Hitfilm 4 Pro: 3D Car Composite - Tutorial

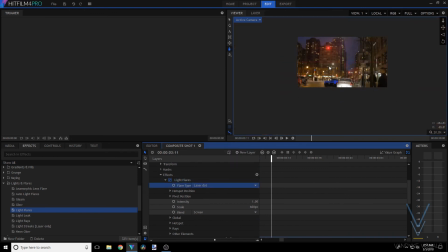24:49 And I just want to get rid of those anamorphic flares coming from the side, so we'll go down to raise, set brightness to 0,
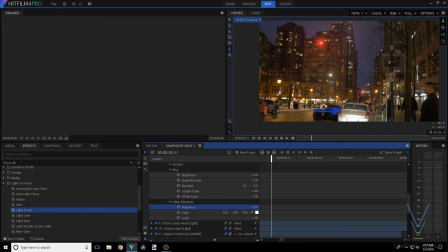24:54 other elements So select that one brightness to 0 as well. And then going back up and go to the pivot position, change intensity to about something like 0.8 would be good for this. And yeah, what I did do here is I just kind of went along trying other things out to see what would look good.
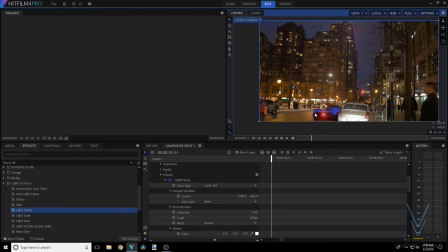25:16 Again, take this with a grain of salt. You can kind of adjust it according to the model you're using and things like that. So we'll place it over the back of the car there, set scale to about 500, something around there.
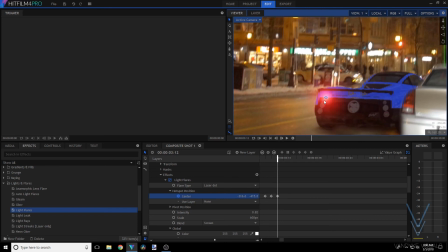25:29 And then we'll set keyframes and go frame by frame, adjusting to fit to the back of the car.
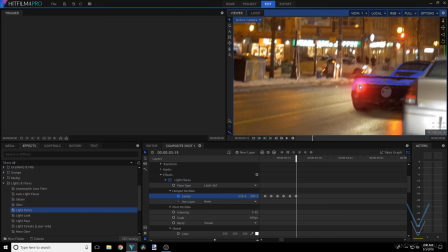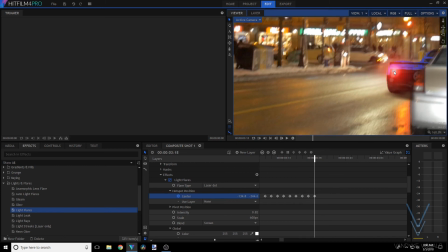25:41 And yeah, just go frame by frame. Fairly straightforward, and yeah, this is a really awesome step.
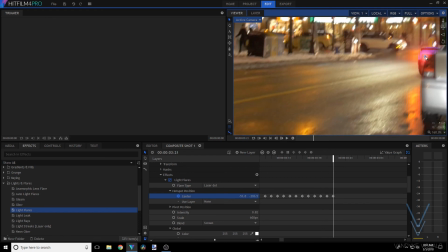25:49 I think easily overlooked, but I think it blends things in really well.
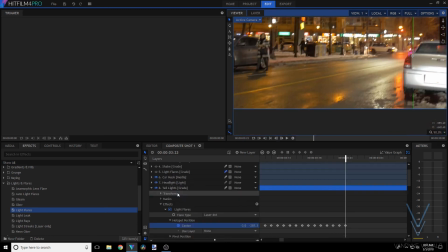25:54 Not only illuminating the back of the car itself, but also our scene. So it kind of blends things in a lot better.
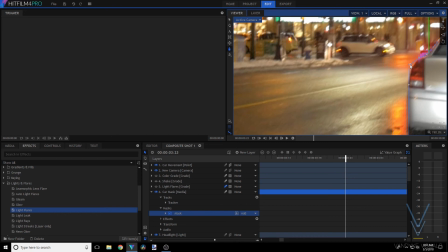25:59 And yeah, I'll kind of just adjust things as we go here. So the car mask, and this is the kind of things you notice as you go along as well.
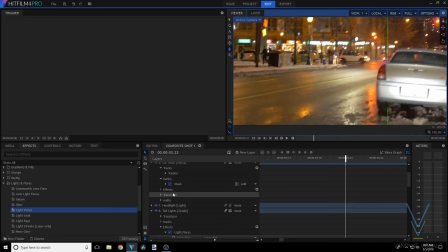26:07 If things need to be adjusted as you take a closer look a lot of times. So I'm also just going to change the intensity of the light to go from how we had it to 0.
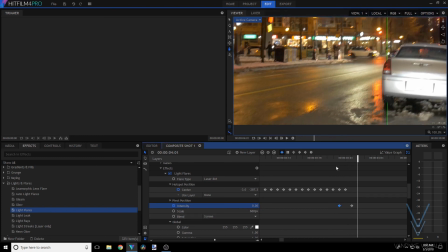26:21 So as the car becomes invisible, so does the light with it.
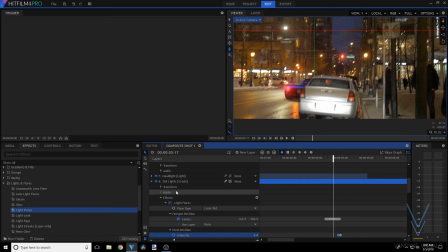26:26 And I'm going to kind of space those keyframes apart a bit, so there's a bit of a gradient. And this will be for the left side,
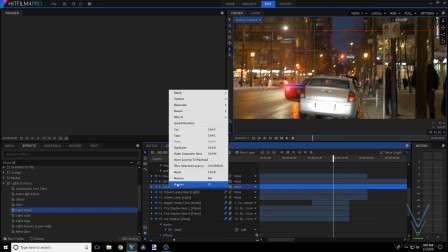26:32 so we'll call it Taillights L. We'll duplicate it and then rename the other one Taillights R.
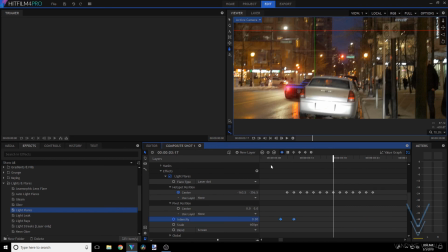26:39 And of course, we're going to have to change things here for it to be on the other side. So I'm just going to quickly do that here.
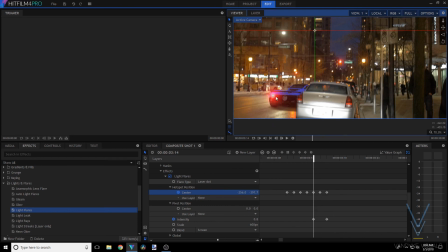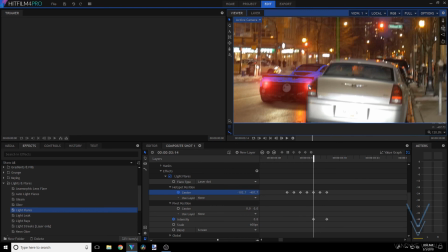27:05 So yeah, essentially what we just did, except doing the opposite for the other side.
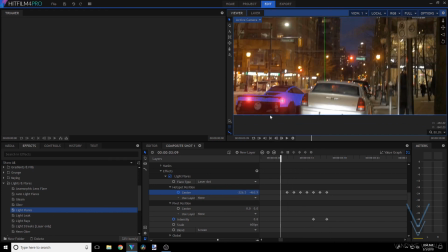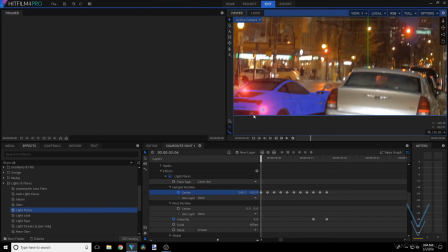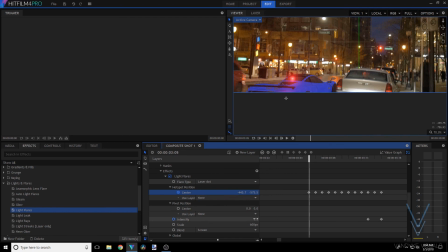And yeah, again, giving it a gradient as it enters the frame to get bright as we see it appear.
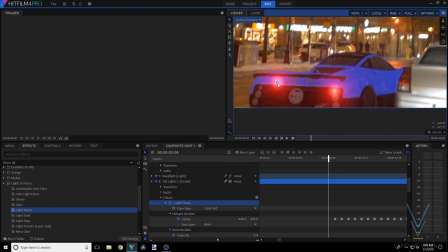27:48 And as we see, the other one needs a bit of adjustment. We'll do the same thing, just going back.
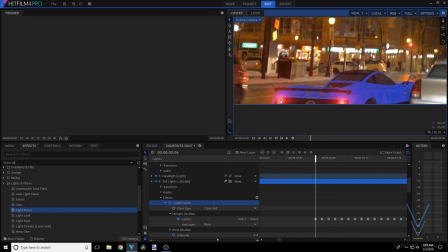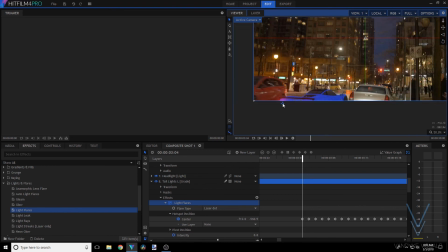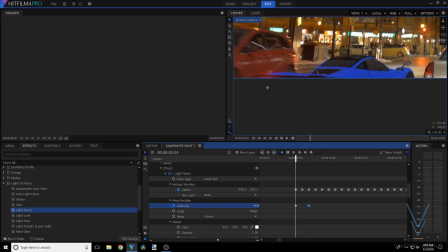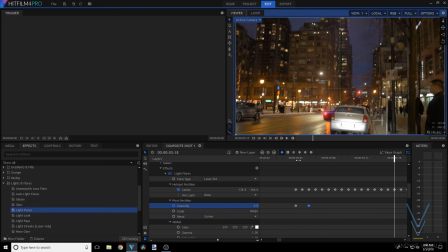28:09 And yeah, we can kind of preview that.
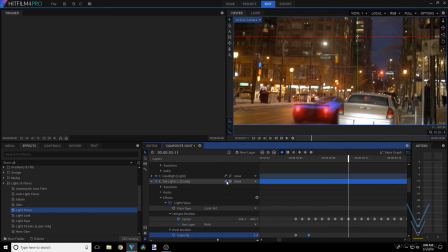28:12 Make sure the lights are toggled on, and make sure motion blur is also on for those tail lights as well.
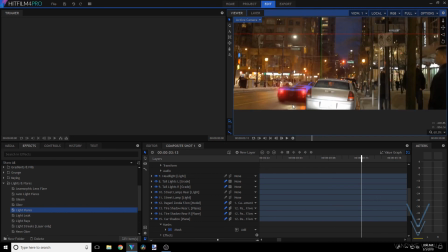28:19 And yeah, as you can see, that actually did a really good job of kind of blending everything in, adding to the realism overall.
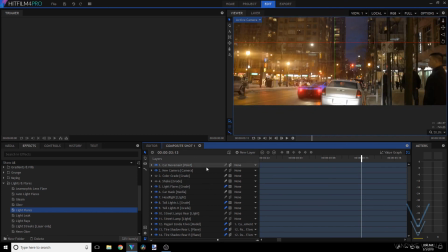28:25 And then make sure everything is enabled to be visible.
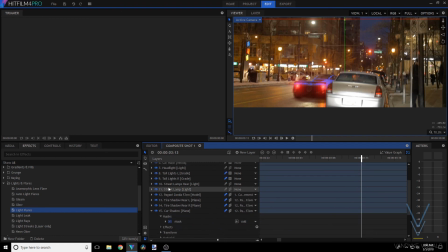28:29 And one of the last things we will do here though is just duplicate that street lamp,
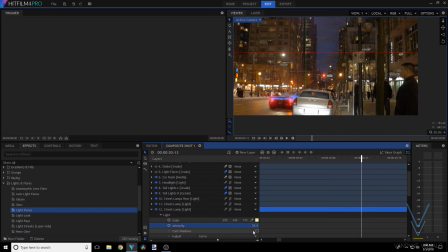28:35 so the one above, just directly vertical, and set the intensity to about 50.
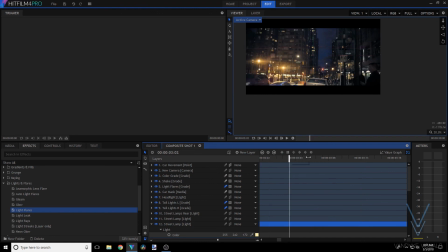28:40 And I kind of realized this as I went along, and just realized that it created a much more realistic shot, having a little bit brighter of a light on top of the car.
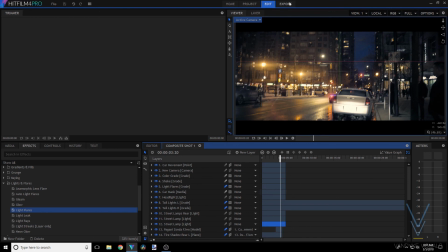28:51 So yeah, we'll set scale to fit, go to export, and now we have this.